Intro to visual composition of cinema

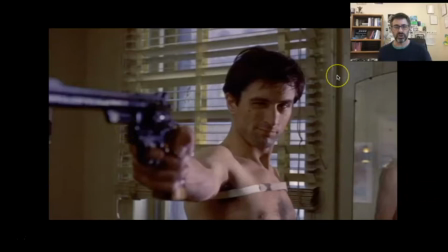[4:07]
We've got, things are a little bit dirty and so on. Now note also then the window frame behind him. This is called framing. Pretty simple. The light behind him, the box behind him, this is very much about this person, right?
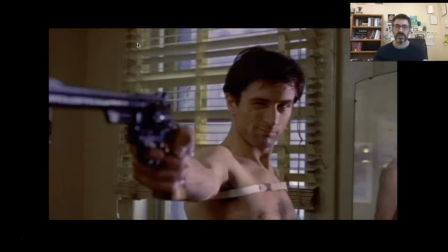[4:24]
Now, of course it is because he is in the center, but the framing makes a character stand out from the background. It highlights them and often makes them seem bigger than life. Now, this is a scene in which this character is, even though it's through losing his mind, he is finding a sense of power.
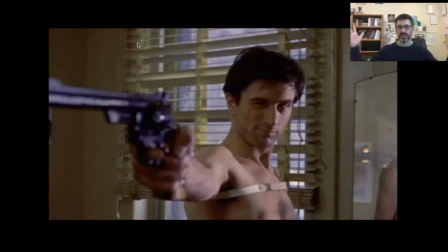[4:41]
So by framing him, he becomes physically bigger. But contrast it with this one.
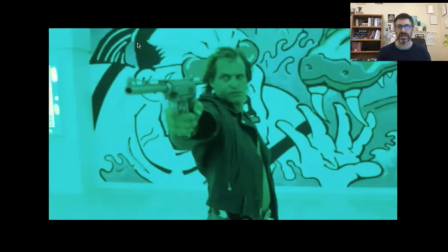[4:47]
This is in many ways an identical image in terms of composition, but we would in no way say that these are the same kinds of story. because of how it's composed.
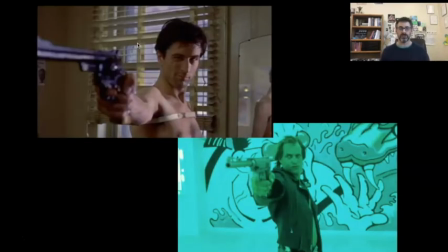[4:58]
And this is where our interaction becomes really significant in a couple of ways, because now we've got the unrealistic coloring. We've got the literal cartoon in the background. The gun is more over the top.
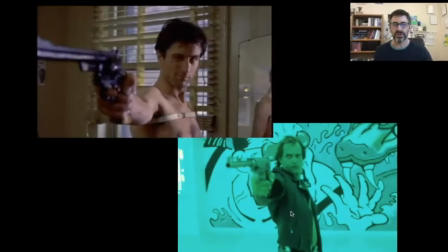[5:12]
Everything's more over the top. The jacket, the facial expression, everything. This one suggests somebody in the midst of perhaps a bit of a breakdown. This one's crazy. So now we can see just through how the image is composed. These are wildly different stories. We can also get into referencing.
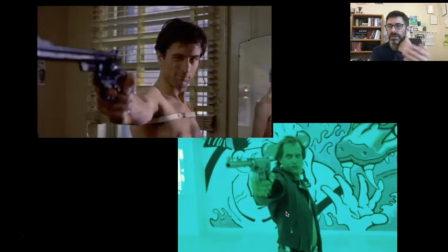[5:31]
So the realism and the naturalism and the framing. We can also get into, so this is from Oliver Stone's Natural Born Killers, and this is made, just under 20 years after Scorsese's Taxi Driver here. So then we can get into, so this is an iconic scene.
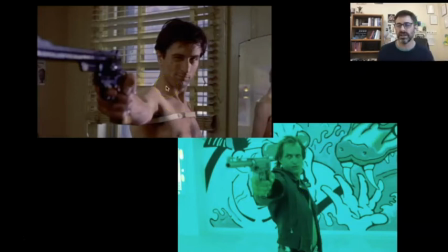[5:49]
Even if you've never seen Taxi Driver or heard of Taxi Driver, in our collective unconscious is the "Are you talking to me?" scene from Taxi Driver on some level. Is this a reference to that? Is this stealing from that? Is this just a cool looking image because that looks cool on film? It's hard to say specifically,
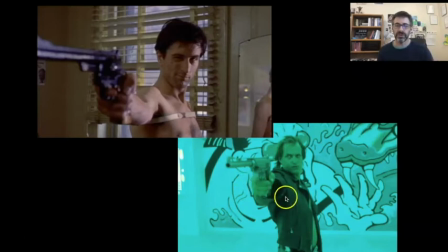[6:09]
but it is reasonable that, again, on some level, this is drawing up memories of that. And now that's not something one would realize necessarily while watching Natural Born Killers, but that influence of art on other art is a part of what we
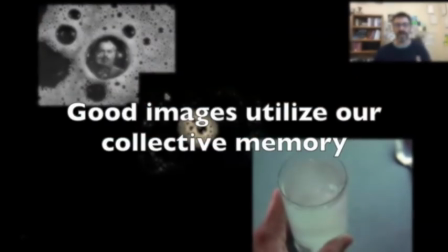[6:25]
bring to a visual text and how we're going to go about interpreting it.
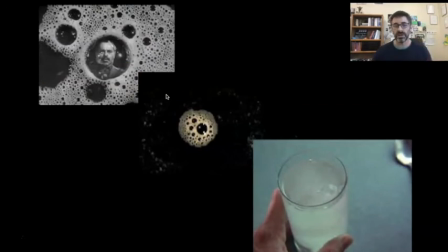[6:31]
Now, that's not necessarily the motivation, though sometimes it is. I mean, on a simplistic level, the reference, right? The little Easter egg, that kind of thing. But other times, it's something that works. It's something that has influenced the artist, but it's also something that makes it a deeper well to draw from artistically.
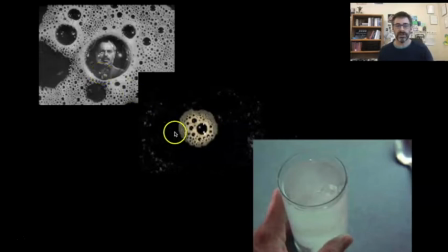[6:48]
Consider this from a Carol Reed film, and then this one from a Godard film, and this one from Scorsese's Taxi Driver again. All three are images of men staring into bursting bubbles that represent something that is haunting them in their mind,
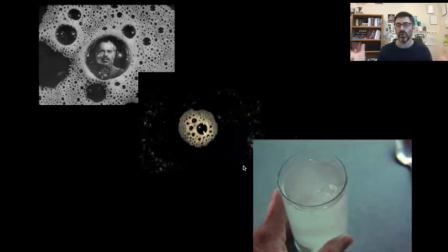[7:04]
and they are sort of losing their hold on the objective reality around them. Each made by a filmmaker heavily influenced by the one that came before them.
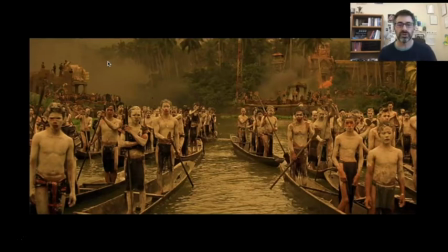[7:15]
All right, now this next one then, again, we go to the center first, and again, here we have everything.
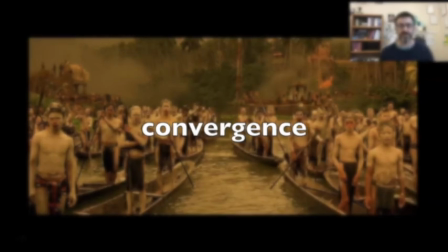[7:20]
This is convergence. Everything is converging on this center point. This is a very haunting image from Coppola's Apocalypse Now,
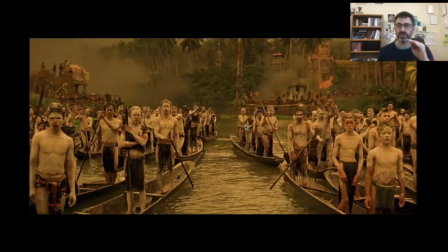[7:29]
with the people staring directly at us, which is not something that's something that you have to be careful of in cinema. Staring directly at the camera often people stare just a little bit off because it breaks the
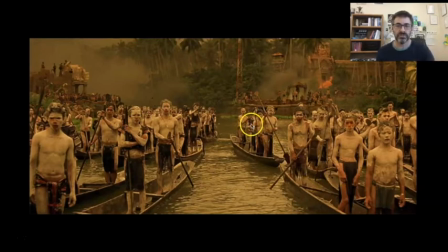[7:45]
separation sense. But here then we have this convergence on the point at the center, all the lines drawing us in a certain direction, which is very, very common to use light and shadow and line to get us to look somewhere. But note then if we go to the center and then just off from it, this can seem like, is this from a primitive scene?
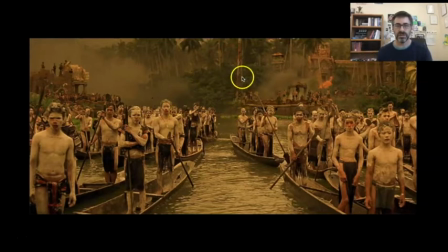[8:03]
Is this from something in another time? And then yet we see here the radio tower, and that might draw us to this over here. And that sets us into an interesting situation of where are we? What's happening? This is clearly at least somewhat modern.